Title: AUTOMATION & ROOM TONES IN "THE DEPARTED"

What's up guys, back today with another video. I have an awesome scene that I'm sure a lot of you guys know of. It's from The Departed. I'm going to break down a little bit about this scene and what I did to kind of recreate some of the sounds and some of the automation, more importantly. Again, a scene with no dialogue. I just want to stress how important sound design and Foley can be when there's absolutely no spoken word distracting you and the brain from what's being on screen. So without further ado, let's get right into the video.
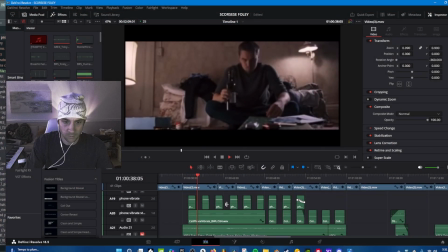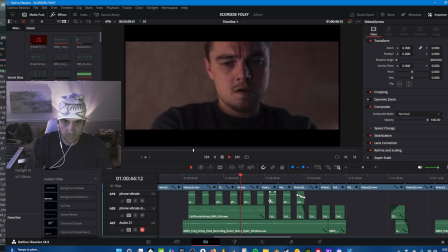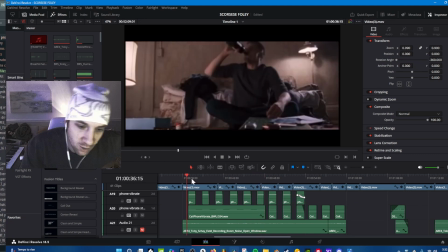43s
Alright guys, so we have this scene here,
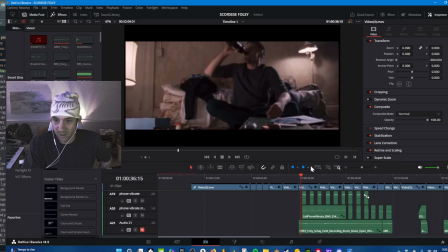46s
the tense scene where they kind of start to get onto one another here and they start to figure out really what's going on.
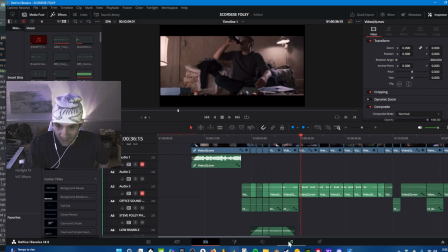52s
If you guys haven't seen The Departed, I highly suggest that you check it out. What I wanted to do is actually come in here to Fairlight,
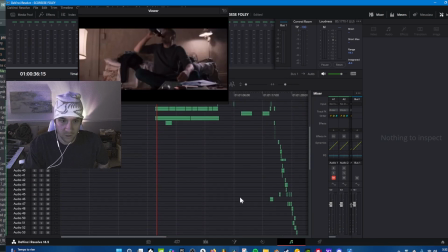60s
and I just want to kind of show you the full breakdown of just how many sounds kind of go into this scene itself as you kind of progress along it. I only did about close to 2 minutes or so, and there's a lot to get into today.
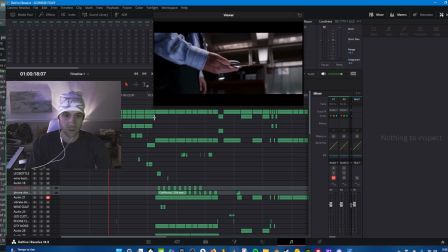75s
So first things first, I want to go over the start of the scene here where we have the cell phone.
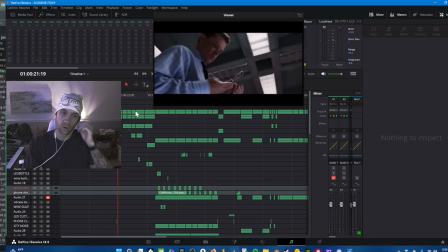86s
The background music and the sounds, the score of this scene that I did was myself. Composed a couple things here to kind of give it that, you know, old school, you know, late 80s,
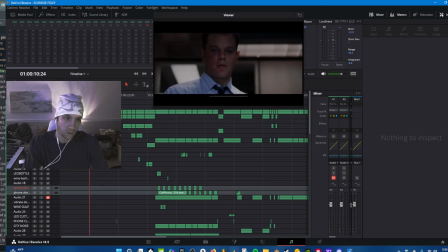99s
early 90s, late 90s type of soundscape, and just kind of, you know, give it a score that I feel like fits. Kind of tense, you know.
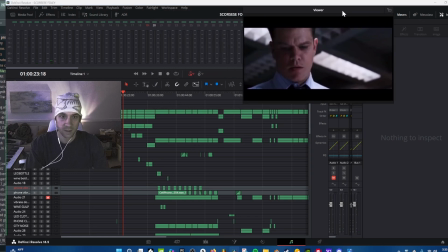119s
Now, one of the first things I do want to get into, once again, is just how important the room tones can be, right?
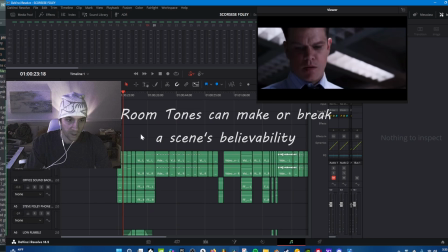124s
So when I get into this section here,
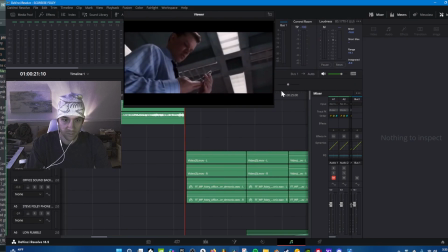128s
what I want to show you is kind of a breakdown of the office noises that I used.
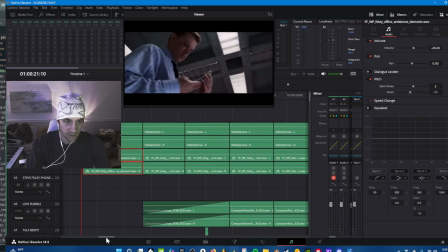134s
Okay, so we know that he's in an office, he's at, you know, police headquarters, wherever it may be here.
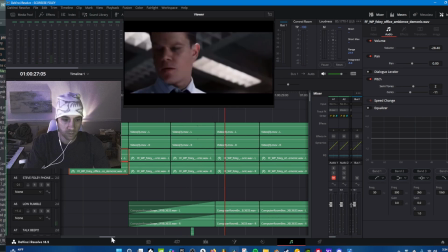143s
And you can hear printers going off in the background, you know, people talking, shuffling of papers, cell phones being hung up,
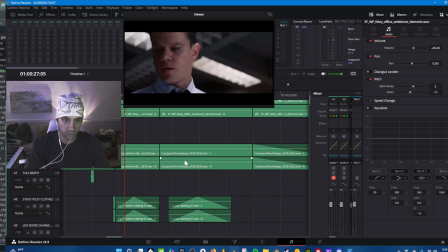151s
office phones being hung up, the ambience there, and computer room beeps, and everything you can imagine being in the background.
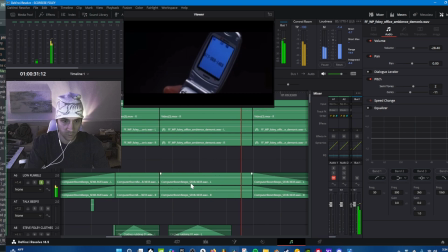159s
I also added this low rumble into it as well. Because it's kind of an intense scene, I wanted to add that.
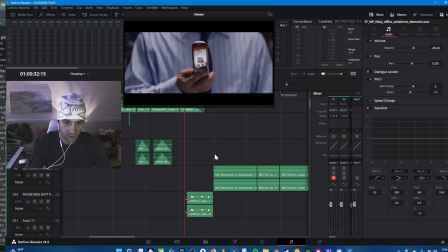166s
I felt like it would fit pretty well. So as we progress along, let me unsolo those.
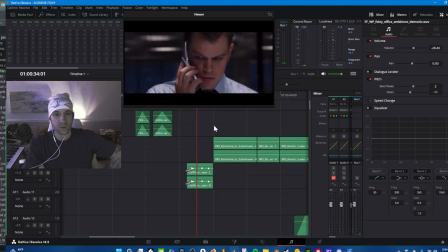175s
This is important here, okay? So I wanted to add a lot of realism into the phone call itself as it starts to ring. A lot of us know what it's like to kind of dial and you see it ringing, and then as you bring it to your head, there's kind of that increase in sound. There's that increase in decibel when it comes to the ringing, getting closer to the actor's face.
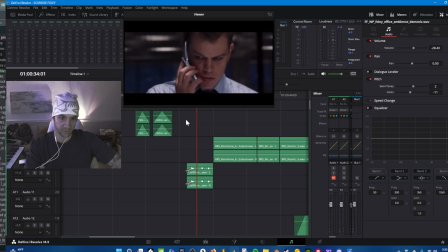195s
I thought that was important for the audience to feel like you're almost there on the phone with them, you know, like you're bringing the phone to yourself right there in that moment.
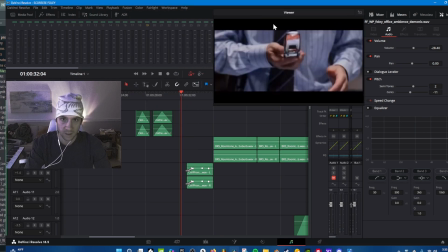206s
So in this scene here, in this little audio file,
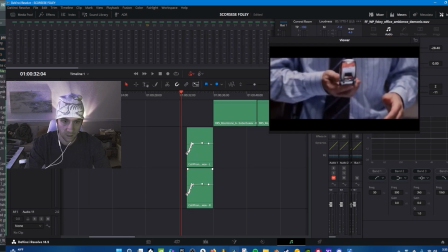211s
I do have an automation that kind of comes in and kind of gradually gets up into his ear,
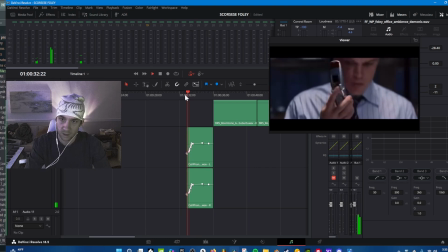219s
and you can hear it right there. It just gets louder.
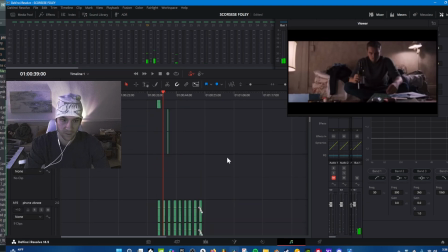226s
So I have him pull the bottle down, Leo's bottle. You can hear that as he takes a swig.
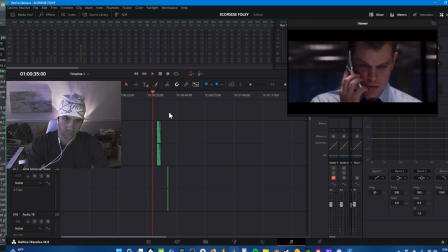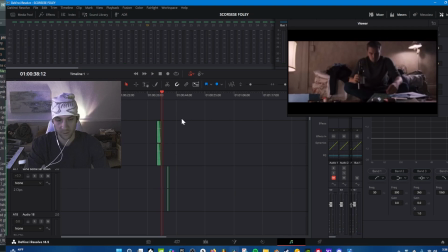240s
And that was just really, really cool. I thought that fit really well. He sits the bottle down over here as well.
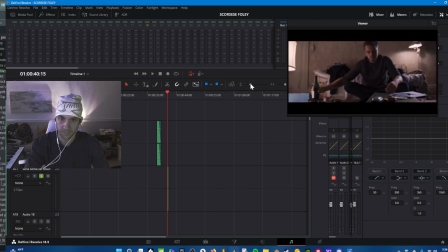249s
That was a really cool one for me to do as well, because he doesn't set it down perfectly flat, you know. He kind of sets it at an angle so it tilts from the front to the back. And I saw that, right?
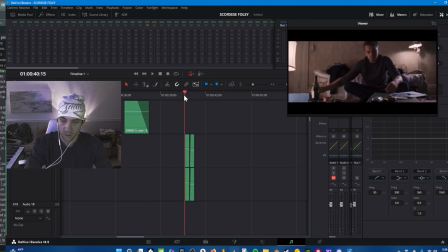264s
Boom, boom. And as a sound designer or Foley artist, you have to look at that stuff. As a mixer, right? As a master for Foley, you have to see those slight movements and know that it's going to make that noise.
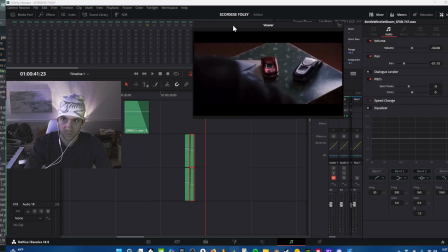279s
And I changed the audio level. This one here is a little bit lower. If you can see, negative 27, negative 34.
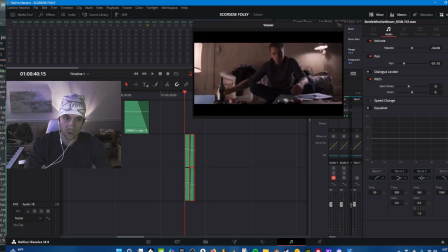288s
So the difference is so minimal, but it makes perfect sense, right?
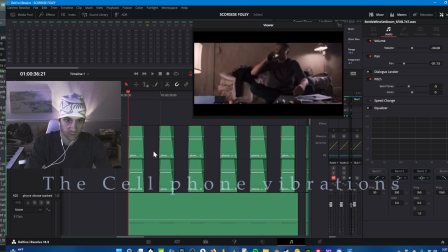293s
I want to get into the phone, which is one of the biggest parts that I want to talk about,
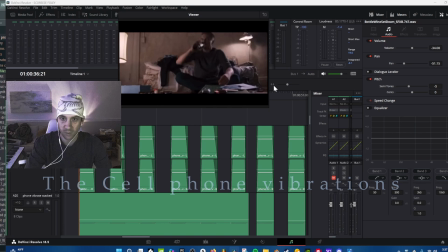298s
and how creativity can really spawn when you are doing Foley.
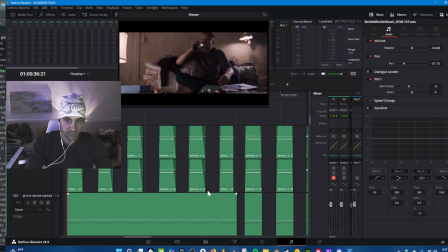303s
Wanted to go over what I used for a cell phone vibration. I have a couple different levels here.
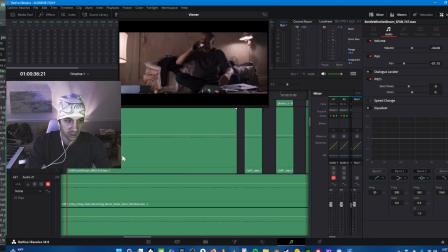309s
I have an actual cell phone vibrating.
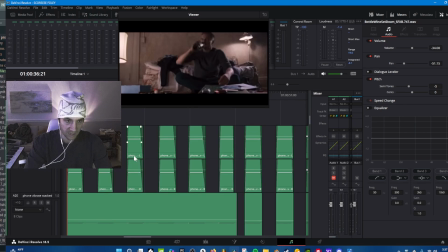313s
This here, this is actually my vocal cords.
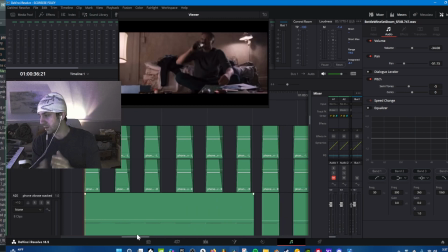319s
So what I did with my microphone was I legitimately went up to the microphone and I mimicked a cell phone. So I went mm, mm, mm.
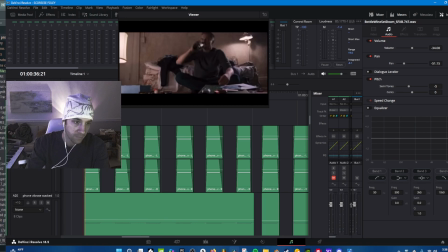336s
And what I can do with that is I can actually pull it up and start to mess with the velocity of it and the semitones of it, right? So I know that based on the scene, when he's looking at the phone, I know the phone here is going to be on a box.
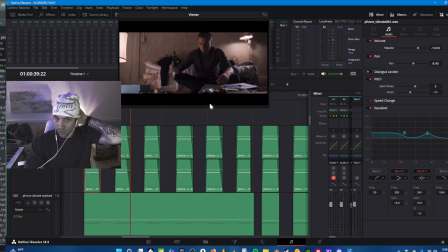354s
So that is very important when you have to talk about material on another material and how those things coincide and interact with one another. That's super important. Okay, so I wanted to give the cell phone vibration a bit of realism, and I stacked another one here and kind of had them at the same point.
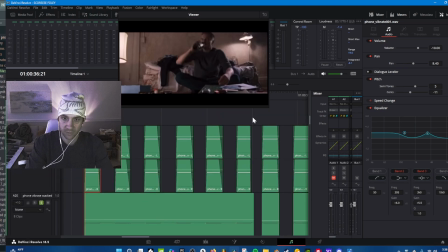373s
So there's layers of the cell phone because it's rattling, it's very slight reverberations going on with the cell phone on the box. So I wanted to kind of stack and have some differentials going on.
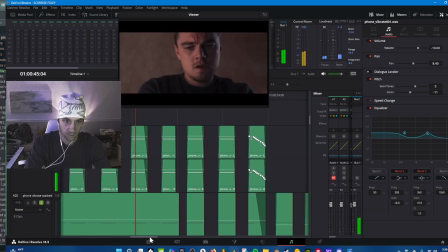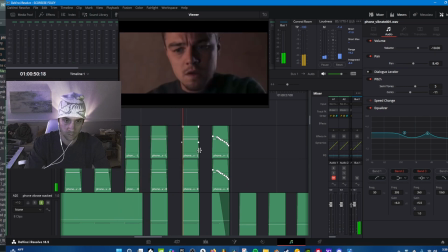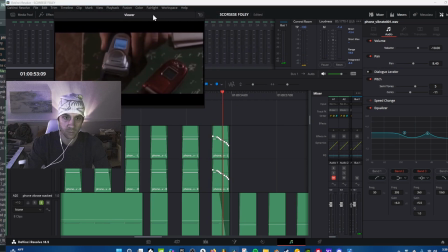403s
And this part right here is what's important that I really wanted to get into in the video is,
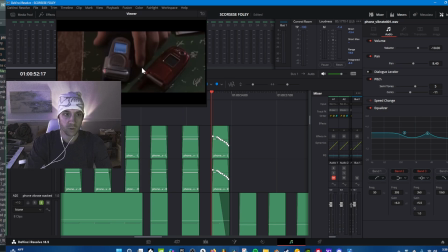408s
the realism that comes into you picking up an actual older cell phone like this. I'm sure we kind of remember some of them. Maybe our parents had some. I didn't have something like this quite as old, but what's really cool is just the sound
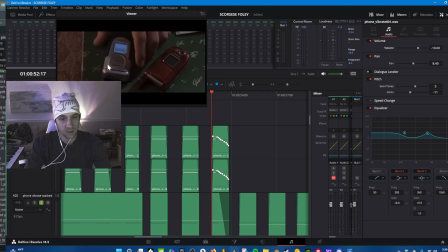422s
that it makes when he picks it up off the box and he puts it in his hand. So let's get into this real quick. I'm gonna play it for you guys and show you how the automation really pulls it together and makes it seem like he really picked it up.
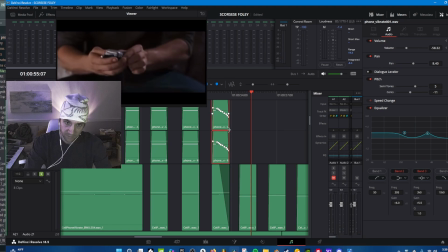441s
Okay, so the top layer fades, okay, and then we're left with this one. When we're left with this one, I brought this down here. These are all -3.
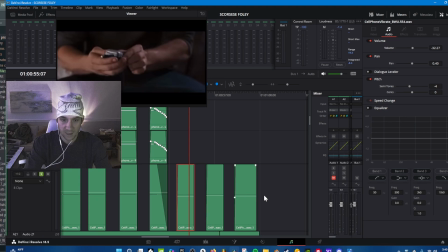452s
From here on, when he's holding the cell phone in his hand, these last 3 vibrations actually come into play at -4.
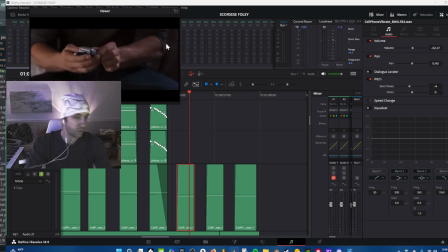460s
Okay, so I wanted to get some realism in here. Let me show this actually so you guys can see it.
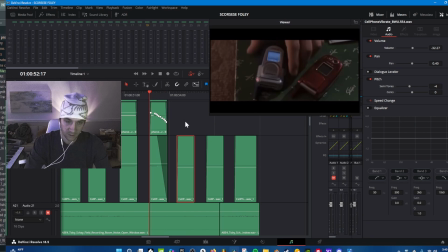468s
So listen to the difference.
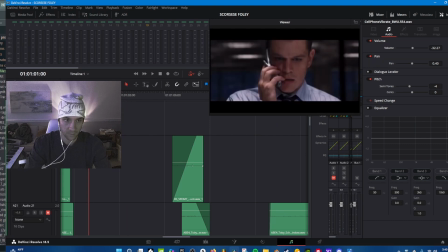480s
Just like that, okay? I'm gonna unsolo it.
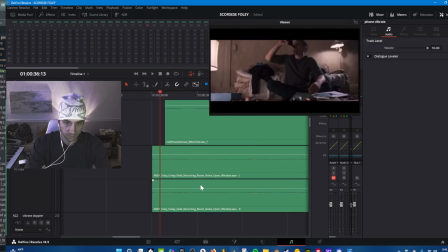488s
And back, you can hear the room tone that I was talking about. So I actually did have an open room here. You can listen very subtly.